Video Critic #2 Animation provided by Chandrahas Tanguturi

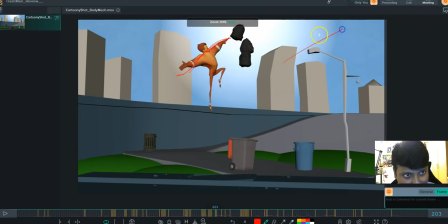(24:43)
try to get a nice, instead of a straight T line, try to get a nice, curve going on. All right. Like I'm getting ready to, like slap the shit out of you. Sorry, pardon my language. Or like this.
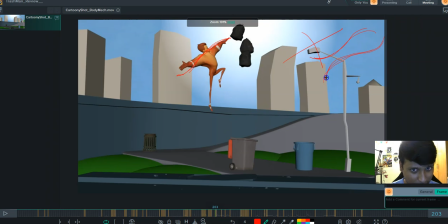(25:02)
Yes, exactly. This is what I want. This is the curve that I want. I would like to see, like, like this. So his hand is ready to slap the crap out of that bag out of here. All right, and you can give a smear pose over here.
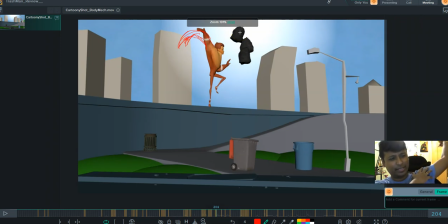(25:18)
Like stretch the hand, stretch the entire, fingers and everything, so that, because it's gonna be a blurry slap, right? Smash. So, and then you have this thing as well for, your support. So I don't think there should be anything for you to worry if, for you to, like give this smear frame over here.
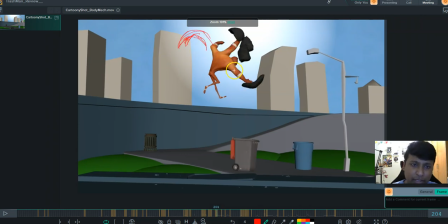(25:38)
So I would say for this, stretch the hand a bit, stretch it, and then, like forget this pose. I would say delete this pose entirely.
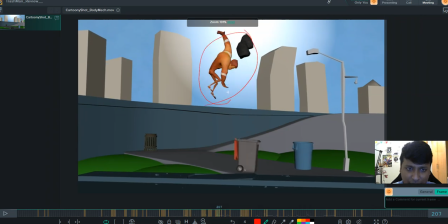(25:57)
And just get to, yeah, this pose from here, because you already have a hand over here, so it'll be all fine for you.
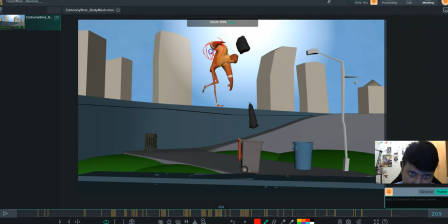(26:10)
And instead of this, you can have a pose which, like his hand is actually coming in like this. Sorry, the fingers and this thing here.
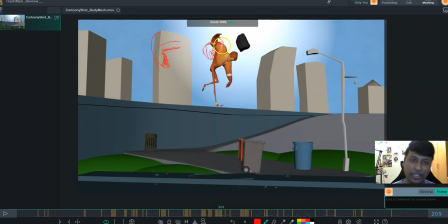(26:25)
So like this, instead of this arc, so that he, like slaps and gets to that. Instead of slap and then kind of pull his hand back, he can, like slap and then,
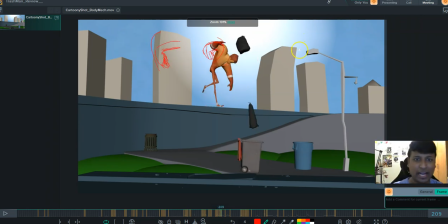(26:39)
like a circular motion, he can use that to go up against the, this thing. Again, his hand can be, even more. Sorry, what is going on?
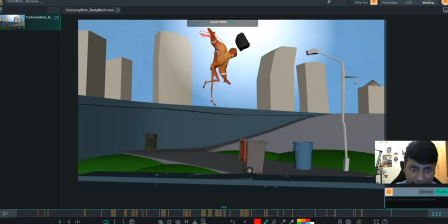(26:55)
I don't know. So even more, getting ready for that. Stretch his hand, so that when he's hitting the bag goes straight into the pin. And when it's going, like what, for example, let it not have this much gap between the two.
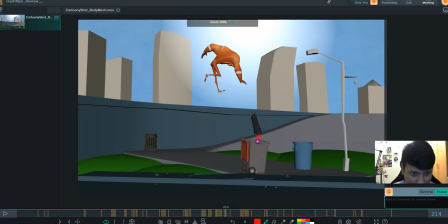(27:13)
What you can do is bring it down, so that, if this is the dustbin's contour, what you can do is you can have a stretched pose here. So what will happen is the next pose, it won't disappear. So you will know that the audience knows subconsciously that,
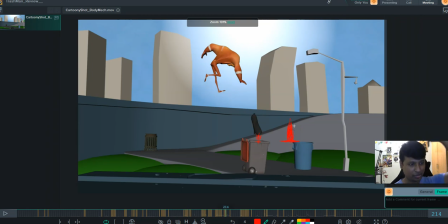(27:31)
this bag has half gone inside, and this is a stretched version of the bag that, that he's really put his effort into it. And then the bang happens, then people can understand, oh, okay, oh, this is what is going on.
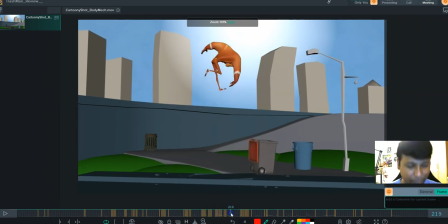(27:45)
Also, with a force like that, when he's hitting the pin, I would suggest like a slight, like a jump kind of like a thing. If given to the pin, it would be, it'll make it even better of an impact.
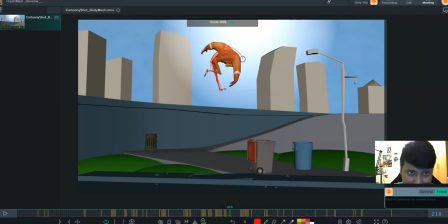(28:07)
Again, try to get a nice arcs going on, when you are into a hold pose. Imagine if this with a slightly better, pose, he'll look like a crescent moon. It's such a nice pose that you can, like do something about it over here,
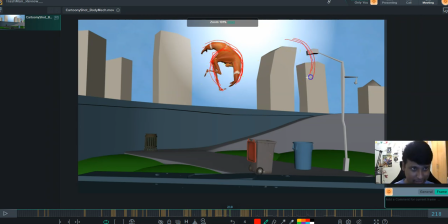(28:25)
so please make sure that, your pose is, I know it's difficult, and I really don't know the limitation of this rigs. This is just a suggestion of mine. So, like have this kind of like action going on over here,
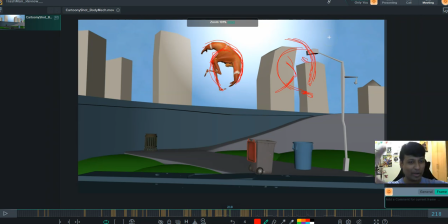(28:43)
look how beautiful that will look. Like it'll look like a Japanese, it'll look like a, like a Korean letter or something. It's really nice.
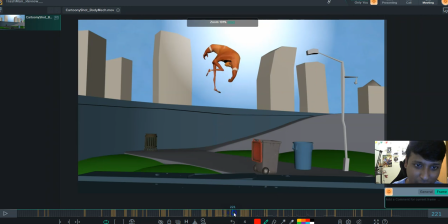(28:52)
After that, he goes into this pose, which okay, fine. I mean, he's going into one, and then he is taking an anticipation for the next one. All right, that makes sense.
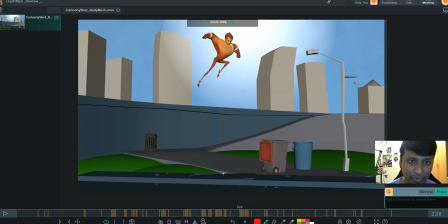(29:11)
And so he then, from here, he goes to here. All right, I would appreciate it if you kept the arc even better like this, and then he kind of goes slightly more like this.
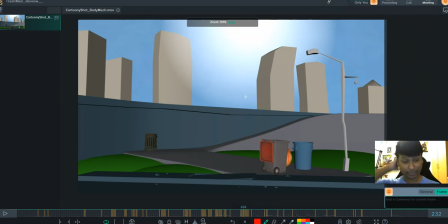(29:28)
All right, and then he kind of goes into it. Now this part I loved. All right, after that, what's happening is what is kind of not setting with me, if if I'm saying that right. So what is happening is, look at the spacing that's going.
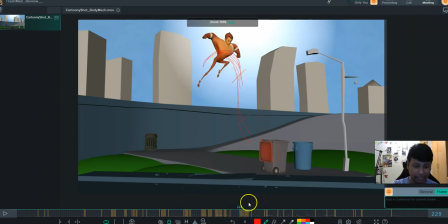(29:47)
Look, all of these lines, they represent the spacing of the root, all right, of the head of the character. So from there to there, and then the head would probably be somewhere here hidden. And then you look at it, like he then starts rolling, he loses all that speed and momentum in an instant,
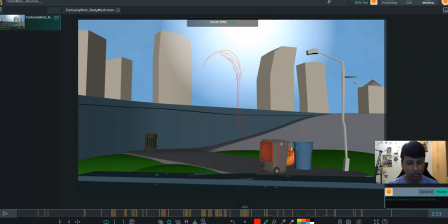(30:05)
and he's just like rolling really slowly. So I would suggest that after this, all right, after this, just go straight to this pose, all right, and then from here you can go to this and then this. So let the momentum die eventually, all right.
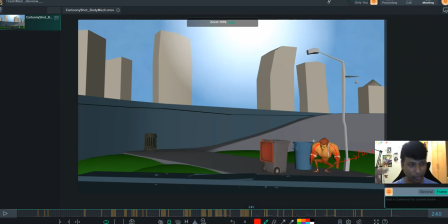(30:23)
Let's not kill it the moment you hit the pose where you wanted it to be. Take some more time if you need to, do the dissipation of the force, or use that force. Like, let him come in the same speed, and then like turn into this guy,
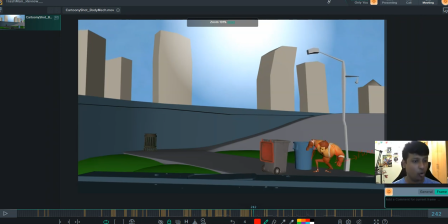(30:39)
and probably take a break and then go on to whatever he was going to do. All right, because as of now, he comes in and he just like comes in and does something which is which could have been like a smear frame in itself.
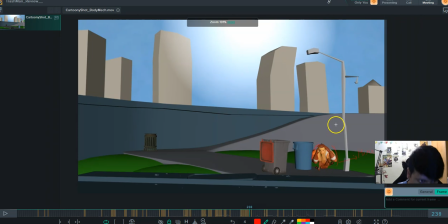(30:54)
For example, he didn't have to sit here for 2 frames, take his hand up, take the pin, and then jump. He could have like just from that roll, he could have gone into like this pose, and from there he could have just taken up that.
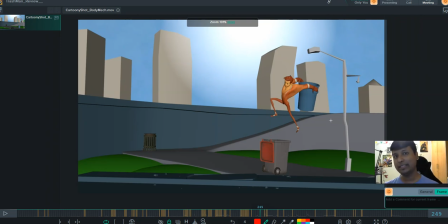(31:12)
So deciding where to stop the character, where to make the momentum die, where to keep it alive is an important skill, right? So this you might need to consider during this transition, and if not, then not, because anyway, it's my viewpoint.
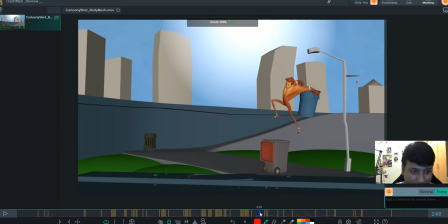(31:32)
If you want to take something, you take. So again, he's like dumping something onto the this thing. Let's see if I have given some sketches for that.
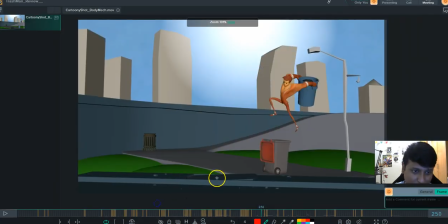(31:46)
Yes, I wanted this to like kind of this to go back where he like this is his head, his body is like this,
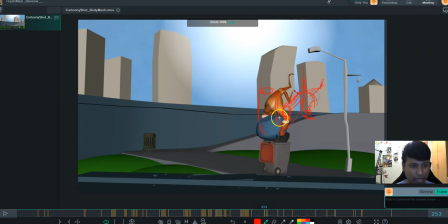(32:02)
his legs folded or whatever, however you wanted to keep it. Let him bring him back a bit so that there's a distance between him and the can. And also, like I said for that trash can, I'm saying the same thing for this.
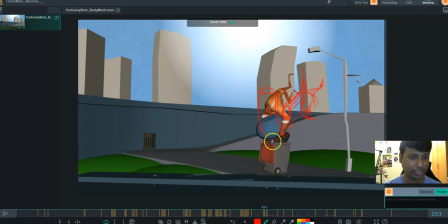(32:17)
Stretched to direct squash is never gives out the weight. Whenever you're doing a ball bounce, right? If this is your stretched, and this is your squash in the next frame, it will not create an impact.
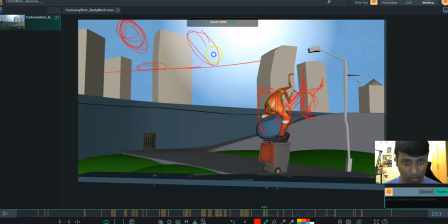(32:34)
What creates an impact is stretched almost touching the ground or touch the ground, and then you get a squash. And then when jumping back, you can have a squash which is not. We can have a stretch which is not,
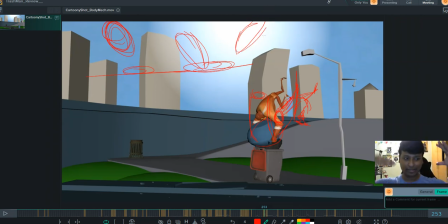(32:51)
which is not touching the ground. But when the squash to stretch happens, needs to be there. All right. So that impact.